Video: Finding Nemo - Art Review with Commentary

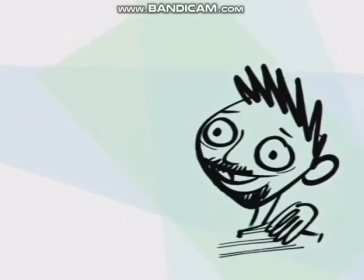2s
Hi, my name is Ralph Eggleston and I'm the production designer on Finding Nemo.
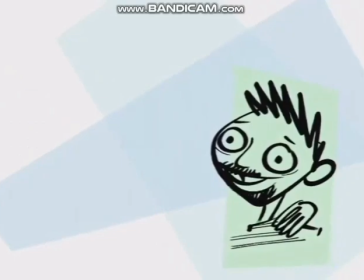5s
My role was to work with a team of artists to provide a visual style for the film with the backgrounds and the characters.
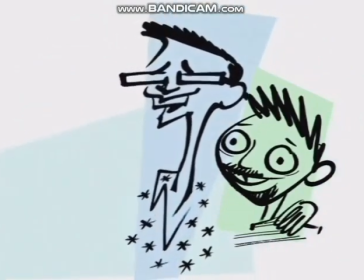11s
Hello, my name is Ricky Nyerva and I'm the character art director for Finding Nemo. My job was to make the characters look fantastic.
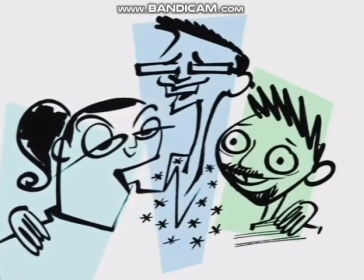19s
Hi, my name is Robin Cooper and I was the shading art director on Finding Nemo. and my job is to make Ricky's characters look even better
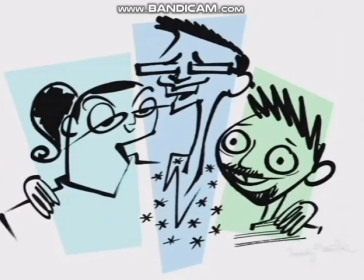27s
by addressing the surface qualities of those wonderful characters and also the surface qualities of all other items in the film.
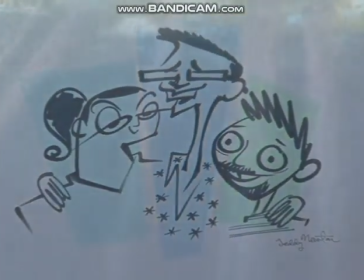35s
We're going to sit back and look at some artwork from the pre-production of Finding Nemo.
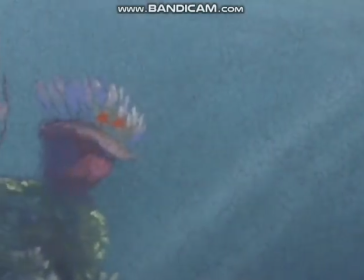39s
What's really fun about it is everybody has a different take on the same subject and it's just great to kind of inspire people, especially the director, so that he can begin making decisions on what he really wants.
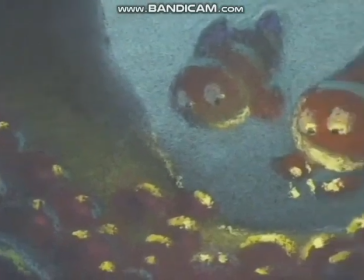48s
What we're going to be looking at first is what we call the prologue and it's the opening of the film and it kind of sets up Father's Dilemma.
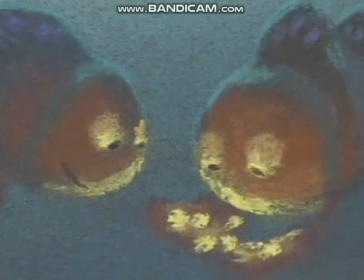53s
He's there with Mother, and they're looking at the eggs right before a barracuda attacks.
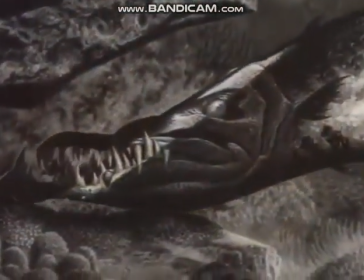58s
This is an image of the barracuda, and if you look closely, you can see Mother's tail hanging out of his mouth.
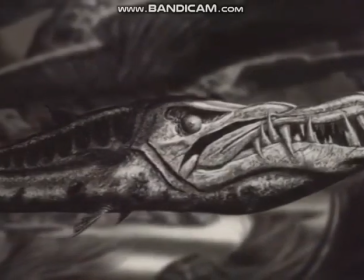64s
And Andrew Stanton, the director of Fanniema, wanted us to go more of a kind of like a bullet train design for him, just speed.
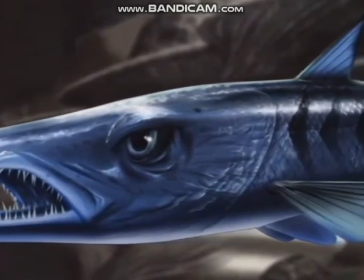72s
This is a painting, actually, trying to design sort of or define what kind of metallic highlight we'd have on the barracuda itself and what kind of, like,
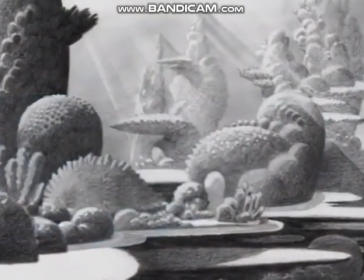80s
the shape of the scales and the shape of the chevrons and that sort of thing. This was a piece that just helped us define the kind of fanciful nature of the world of the reef.
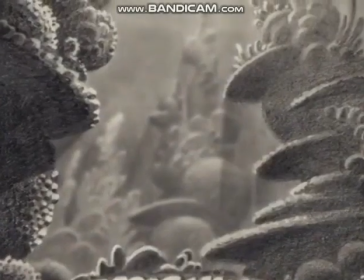89s
And the coral reef is so beautiful, but there's so much there, we had to find a way of organizing it and simplifying it and paring it down and choosing.
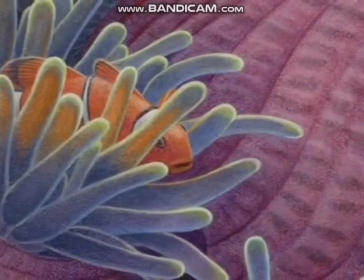97s
This was a piece that was done exploring the translucency or what we call transbluorancy of the anemone tendrils.
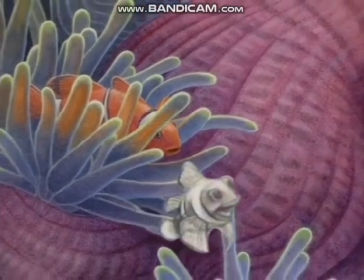103s
And just how translucent we'd want it to be. We wanted it to seem inviting and not like he's living in a, you know, a bunch of water balloons.
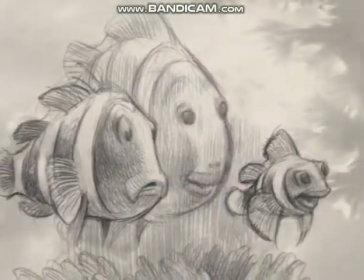112s
This is a development piece of father, mother, and Nemo. And this is very, very, very early on, even before Nemo has his lucky fin.
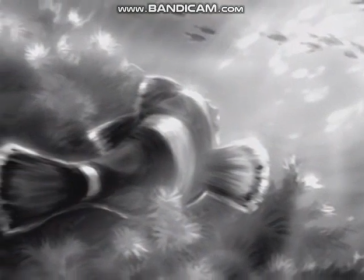119s
It's his father looking out on the world, something he doesn't really enjoy much of anymore because of what happened to him in the past.
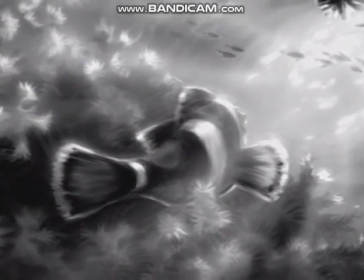126s
This is one of my favorite pre-production. The beauty of all these images is that the light is just so incredible.
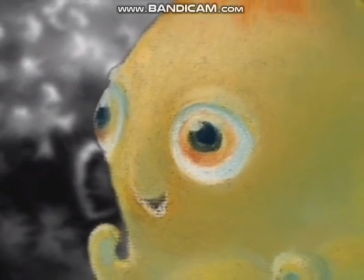133s
This is a great pastel of pearl. Flapjack octopus. Flapjack octopus.
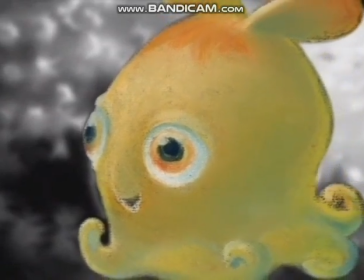138s
In her actual flapjack octopus color, which of course she didn't turn out to be. Oh, they have some pink ones.
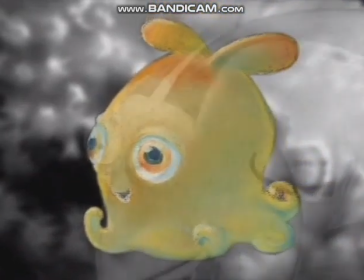143s
They have pink ones. No, they don't. Yes, they do. No, they don't. Yes, they do. Ours does.
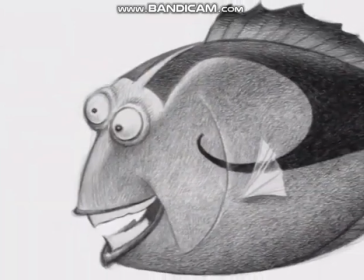148s
Here's a great picture of early Dory capturing her nuttiness in this piece.
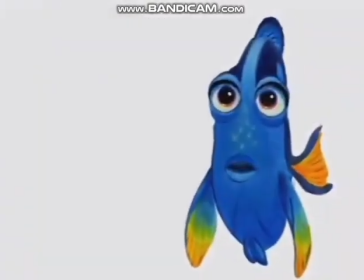154s
Her wacky nature. Wacky, wackiness. This one piece, Andrew knew that this was our character, Dory.
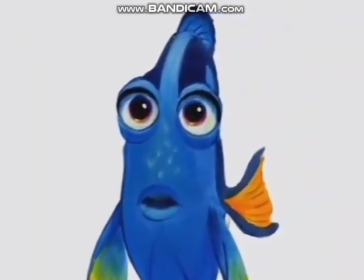161s
One of the cool things about the character is the eyes,
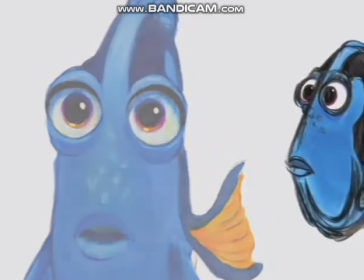164s
and I don't know if it's this drawing so much as it is about the eyes and the depth that I was able to get in the eyes that are really based on Ellen DeGeneres' face and her eyes.
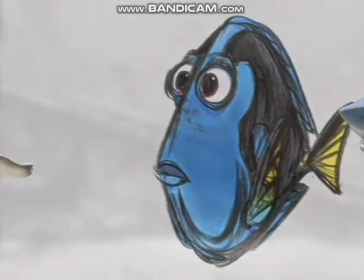173s
She's got such beautiful blue eyes and such deep shadows in her eyes. Bruce Chime and Anker are the three sharks in our film.
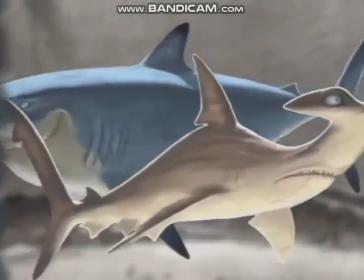179s
Yep, and Andrew and Ralph really wanted to go for a scary, scary look.
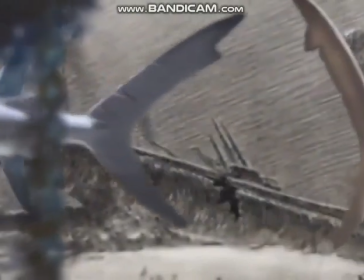184s
He just kept giving us the direction of just go as scary as possible. This scene was always in the movie, although they were playing volleyball with the mines originally.
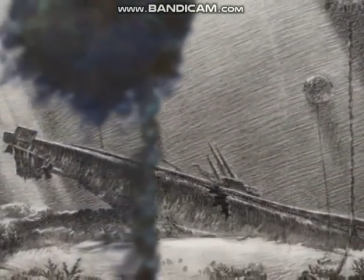193s
This drawing kind of set the tone for this entire scene, the entire sequence in the film, in terms of the set.
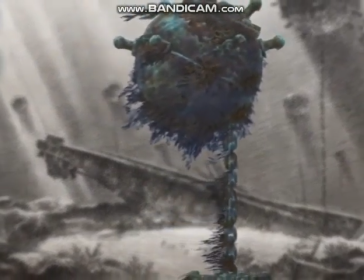200s
And this is a painting for what a mine might look like, and also for a suggestion of what the moss hanging from the mine might look like.
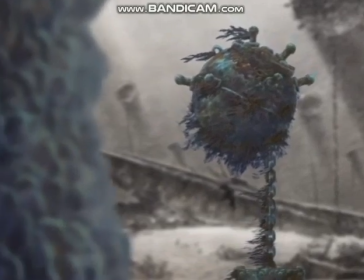206s
Oh, there's so many details about this piece. It's incredible. You can even see the welding.
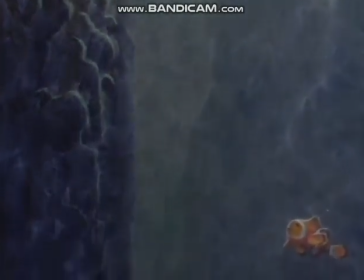212s
This is a painting exploring the wall of the abyss wall, which is what the submarine is hanging out over.
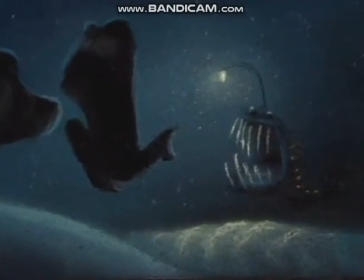218s
This is part of the anglerfish sequence where anglerfish are these fish that have these little lures over their head that kind of lure fish to them.
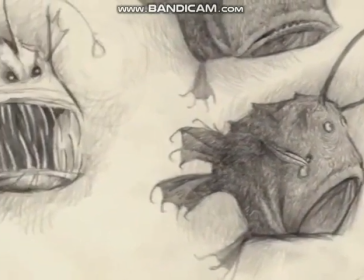227s
There's so many different types of anglerfishes out there too. They run the gamut of having smaller eyes to larger eyes.
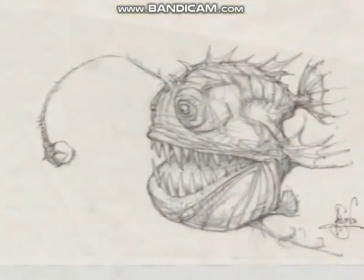234s
The artist would do different iterations of that to try to find our character for the film.
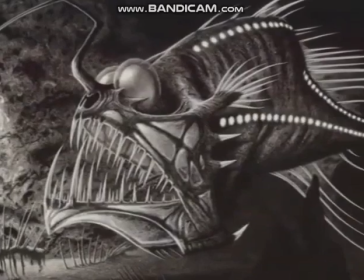239s
And also there's a lot of machinery on this thing like the glowing light and the lure and
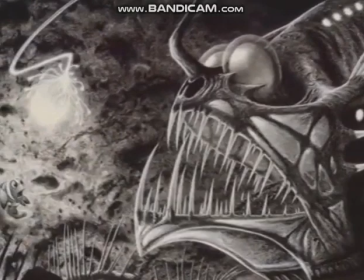244s
the runway lights. and the teeth that have to be see-through.
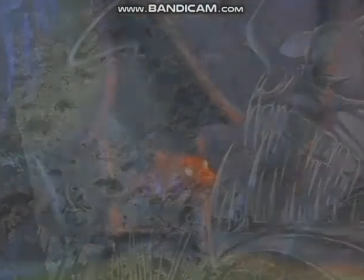250s
There's a lot going on on that character.
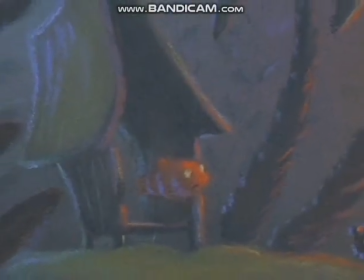252s
Now we get into the tank. This is the first scene that was put into production in the tank, and it was called Initiation.
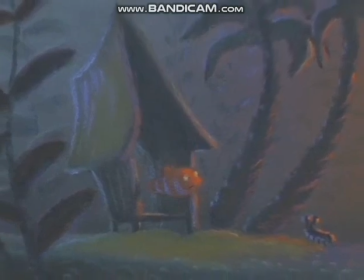256s
It's where other characters that have been in the tank already are kind of bringing Nemo in to their gang.
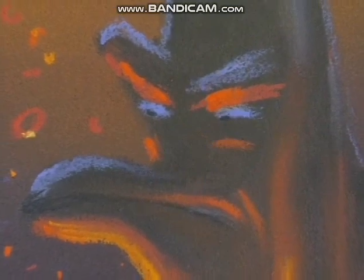261s
The dramatic coloring, the orange color of the volcano, really did kick back some of the colors on the characters.
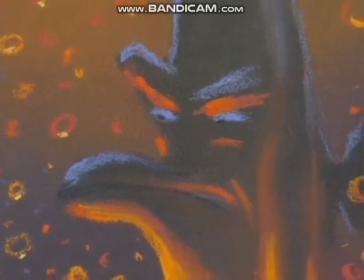267s
Works for this scene, but we did have to keep reminding ourselves that you will see them in regular lighting.
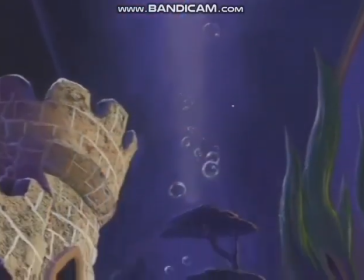273s
They're not always going to look like this. so that they look good just in that scene. This helped us establish the Vegas-style lighting that we wanted in the tank.
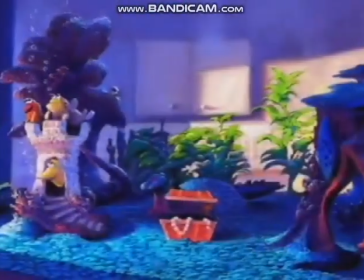281s
In color, there's lots of color there. Lots of pretty images.
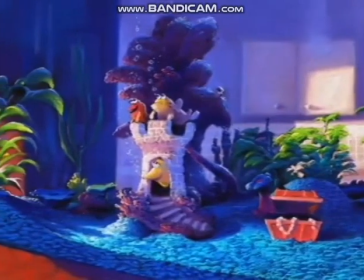285s
That was one of the funny things, is that we wanted the entire world of the dentist office to seem antiseptic and drab, except for the tank.
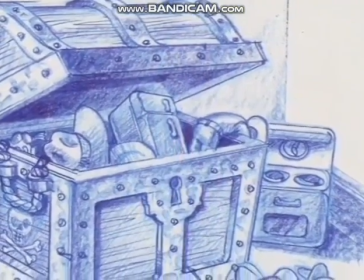293s
You know, everyone remembers the toy chest after you get your examination from the dentist, and, you know, we just try to get all those little details in there.
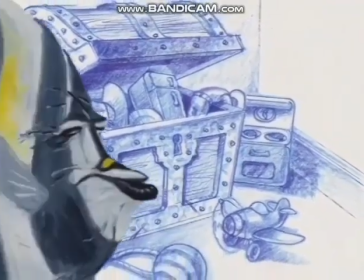300s
If you look closely in the movie, you can see a Buzz Lightyear hanging out there. This is Gil.
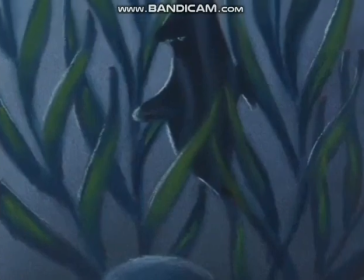306s
The essence of the character was story-driven and character-driven. When we knew the voice was Willem Dafoe, it really helped us nail it.
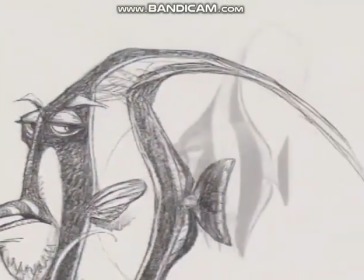312s
One of the hardest things about Gil was trying to make that long dorsal fin look really beautiful.
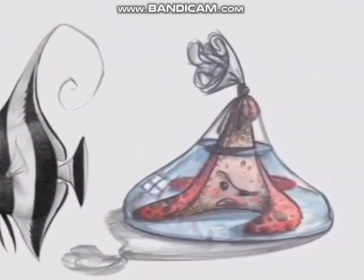319s
The drawing exploring a character named Peach.
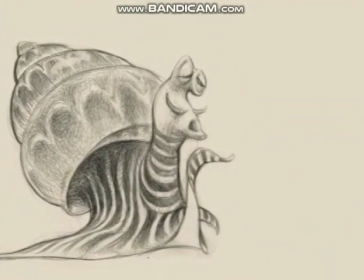324s
Jacques is a snail. Escargol. Escargol.
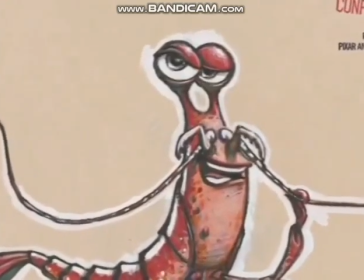330s
The final design of Jacques, he really captured that kind of quirky French attitude, you know, cleaner shrimp.
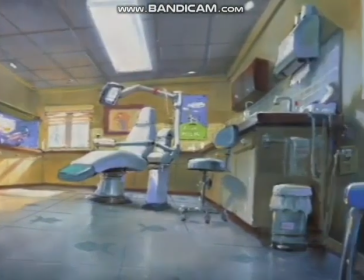341s
The antiseptic nature of the exam room in the dentist office, also the waiting room.
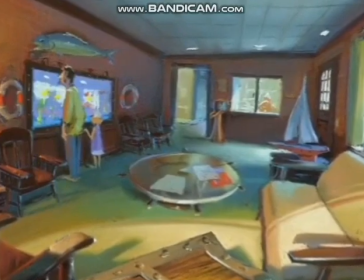346s
In both cases, we wanted to keep the waiting room warm and friendly, and then the exam room very antiseptic, just like a dentist office might be.
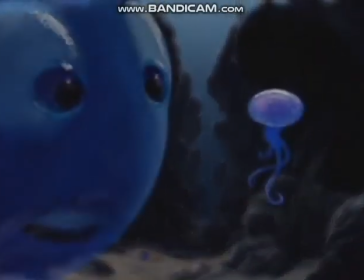355s
What we call the trench. A little squishy.
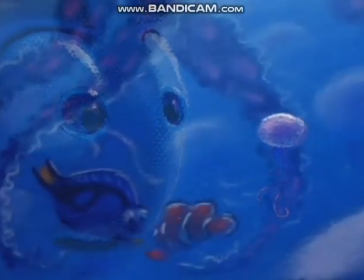359s
The entire jellyfish scene is one of the earliest put into production but one of the longest in production.
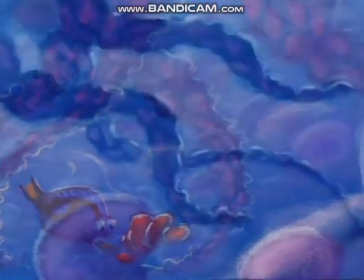364s
It's about eight months worth of work between the design and the camera work and the layout and the crowds.
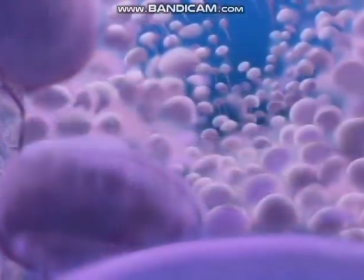371s
I think in a few shots there's 6,000 jellyfish. This really captured the glow, the pink glow that these deadly creatures.
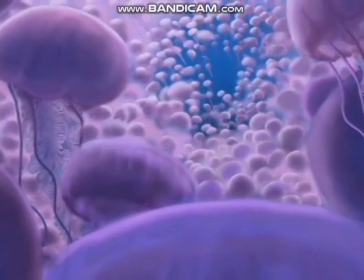378s
Yeah, Andrew wanted it to look like a wedding tent. The idea here has always been for Andrew that it's this very beautiful, diaphanous-looking thing that's deadly.
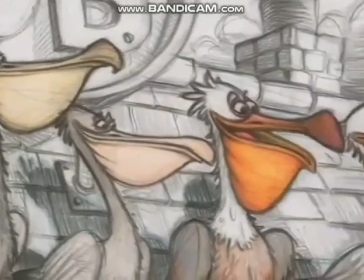388s
Oh, this is a beautiful piece of all the different pelican variants and a great job of making them all look different and have different personalities.
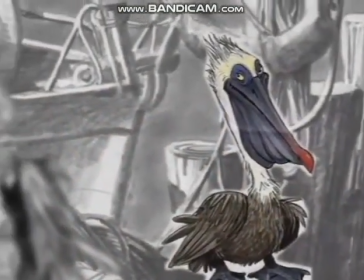396s
This is Gerald, Nigel's best friend. Supposed to be a little bit fatter and a little bit more scruffy.
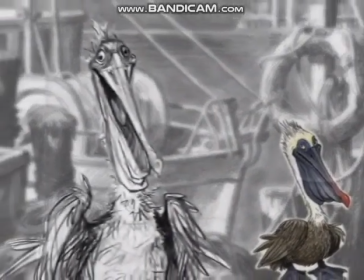402s
Originally wanted a six-pack of plastic on his leg. And this is Nigel, early piece,
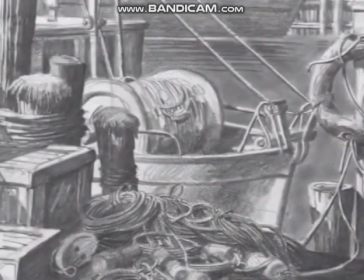411s
a little bit dirtier of docks, a little bit more older and traditional.
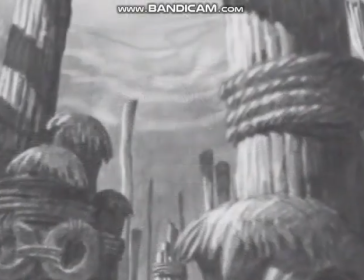418s
We ended up going with something slightly more modern.
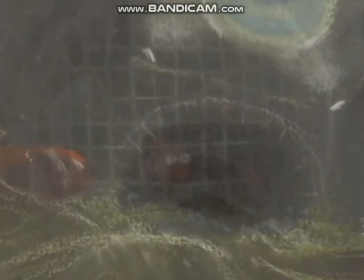421s
There was an entire scene in the movie where Nemo was going down the toilet and through the sewage treatment plant as the water was being cleaned and then dispersed into the ocean.
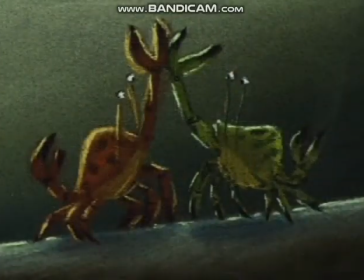430s
This scene got cut very, very far back. These are some sequins pastels showing the lighting and color for the water at the outflow pipe.
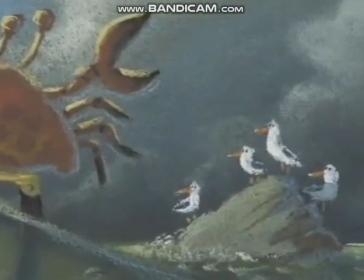439s
This crab is being fed to the seagulls by Dory.
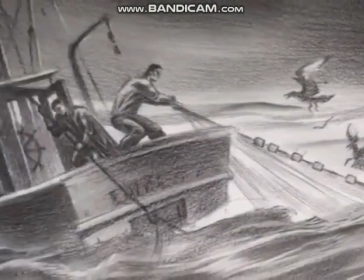446s
The fishing net and very WPA style.
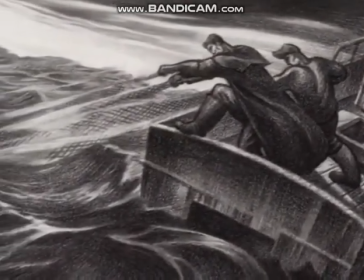451s
What we tried to do with the lighting and the color here is tone everything really far down because we like the black and white effect.
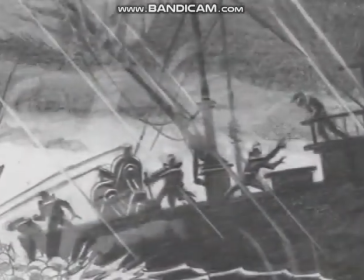457s
Although we didn't want to go completely black and white, we achieve, we're striving to achieve a feeling of black and white without entirely going black and white.
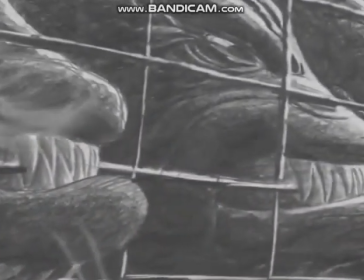466s
We were able to make the world be very high contrast and dark with darks and lights without a lot of color so that Father
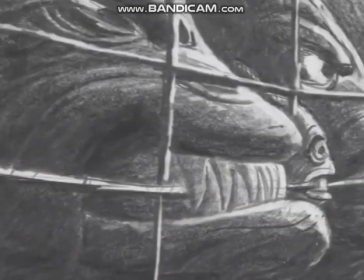471s
Nemo and Dory really pop out from this crowd of fish and all of the activity going on here.
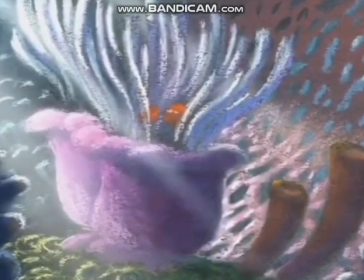478s
So this is just a selection of artwork from a lot more that was done. It kind of provided the director with a vision of the style of the film.
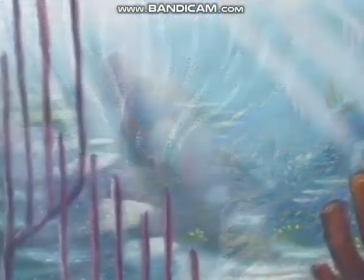485s
This was really just a starting place, and the film grew from here. So if you'd like to see more of the artwork that was done for Nemo, you can go to the galleries and poke around on your own.
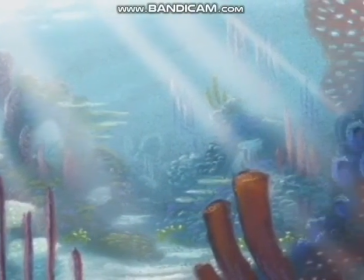495s
Mm-hmm. Well, thank you guys for all your help. Thanks, Ralph.